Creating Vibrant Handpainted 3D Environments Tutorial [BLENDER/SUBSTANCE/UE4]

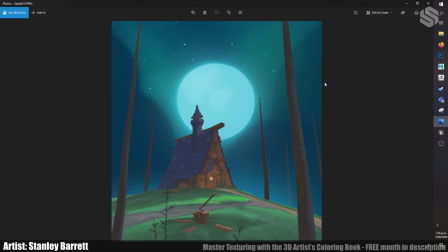8:13 And then from this point, I was like, okay, let's establish some of these trees because they're probably one of the most important parts about the scene.
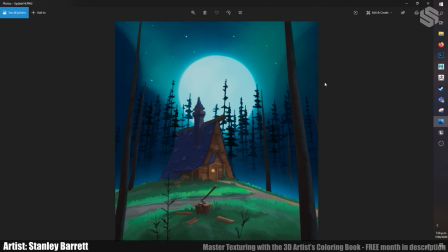8:22 So I bring them in. The colors weren't quite hitting here. As you can see, they're a little bit too dark and contrasting. They didn't feel like they worked into the scene. So eventually adjusted that. And this was my first pass at trying to create some trees. So the trees are somewhere where I cheated a little bit as well, because when I was trying to get the hand-painted look, I still wanted it to be double-sided foliage, but I didn't. I wanted to get that lighting data into the trees, and this wasn't cutting it, because you'd paint the top layer and then the underside of it would still have the same colors as above, which I guess is something unique to more unlit texturing workflow. So in this case, the tree leaves are actually the one thing which are using a lit texture.
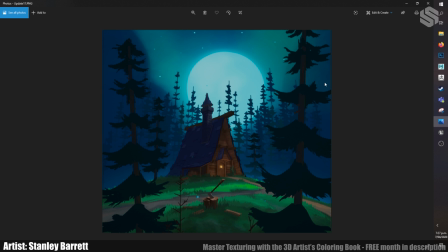9:25 And in this case, I decided this is where they're using a lit texture, which obviously it was pretty straightforward to get that kind of color with. I ended up changing how the texture maps flow and trying to get the shape a little bit more accurate how they were in Tim's concept.
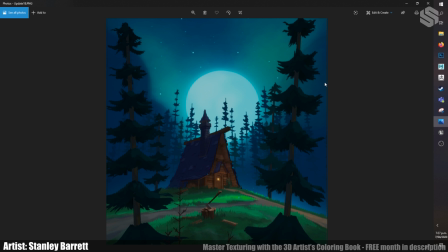9:45 And then just working on the colors and adding a few more layers so there's a bit more depth into them.
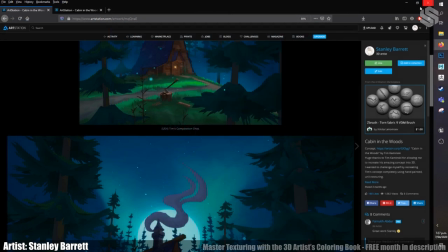9:53 So that's kind of where I got off. So we can hop into the scene here.
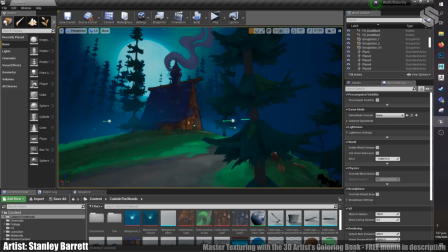9:58 So this is the scene here. So a few other tricks that I put in, pretty basic really.
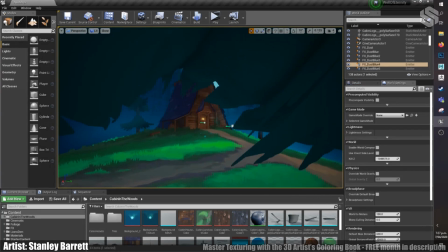10:06 I just have a few ambient dust specks going around. There's absolutely no lighting in the scene.
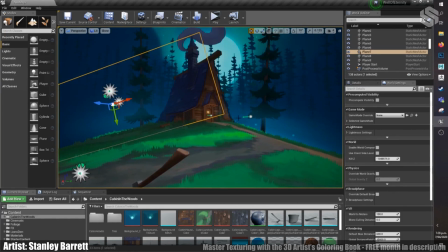10:13 And just using a few fog sheets to build up some of that ambient
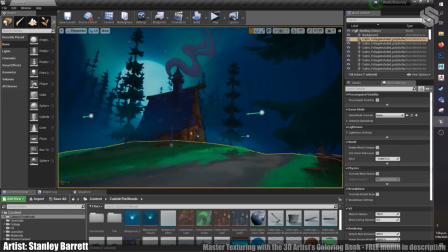10:17 fog that was really prevalent in the main scene.
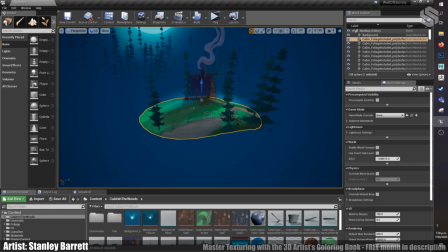10:22 And since this was just, I guess, a mini diorama where I was trying to build upon this one concept,
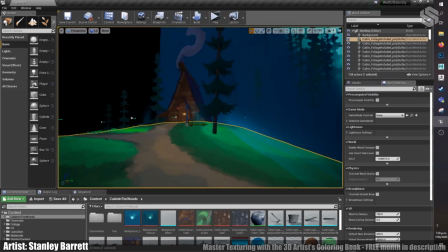10:31 I could kind of cheat a lot and not do a lot of this extra work.
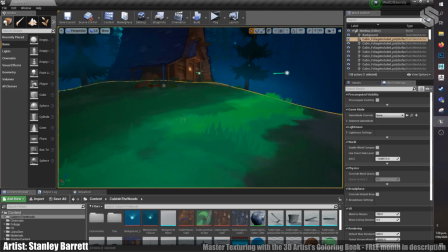10:36 So the grass in particular, which is just hand painted on and really roughly.
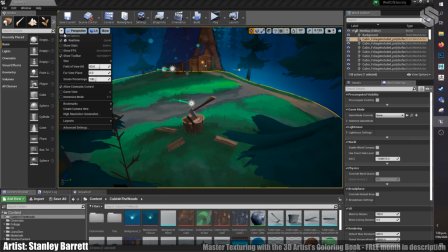10:44 And because we are using unlit scene, so I'll show you one of the,
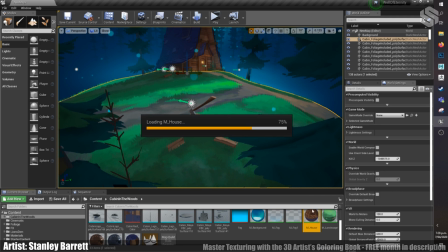10:51 if we go into the material for the house. So I guess the most important thing with a scene like this is making sure the colors and you're working with the contrast,
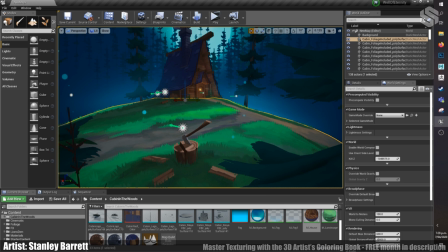11:06 and trying to make everything vibrant and I guess working well in the composition.
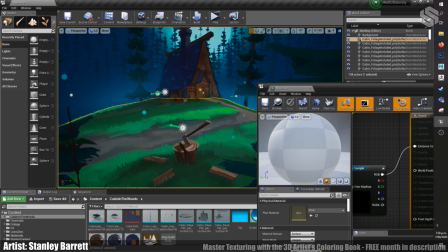11:12 So it's just a really simple material. Just got one texture value, and then I switched this to an unlit texture source.
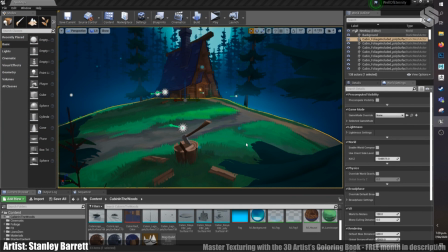11:22 Pretty straightforward. So all of the textures are actually built the same way, except for this one here,
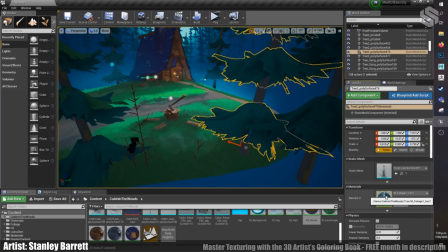11:30 which I believe is using something a little bit different.
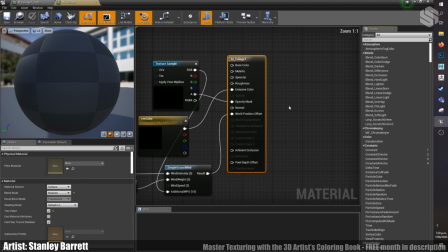11:35 So this one here is good.
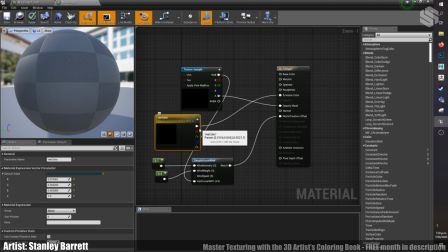11:40 It's running an emissive color, and it's got its opacity mask, simple grass wind, generally pretty standard setup for foliage, other than the fact that I've set it with an emissive color and used that to try and build up on it.
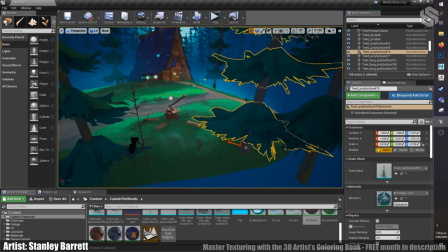11:59 So this is a default lit scene, and that's how I kind of got that shading to work in to the trees to try and fake that.
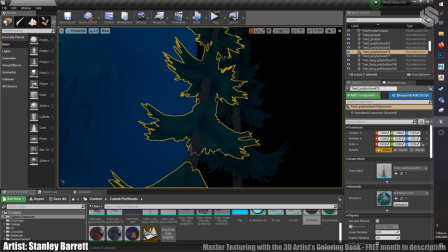12:08 Even though it's an unlit scene, it doesn't look particularly out of place,
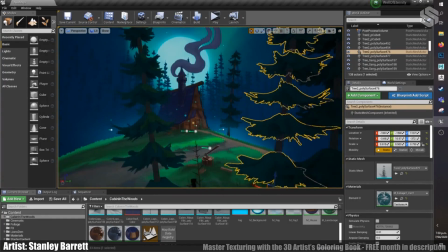12:13 and I could still get kind of that shading from underneath to work with it. So it's all pretty basic.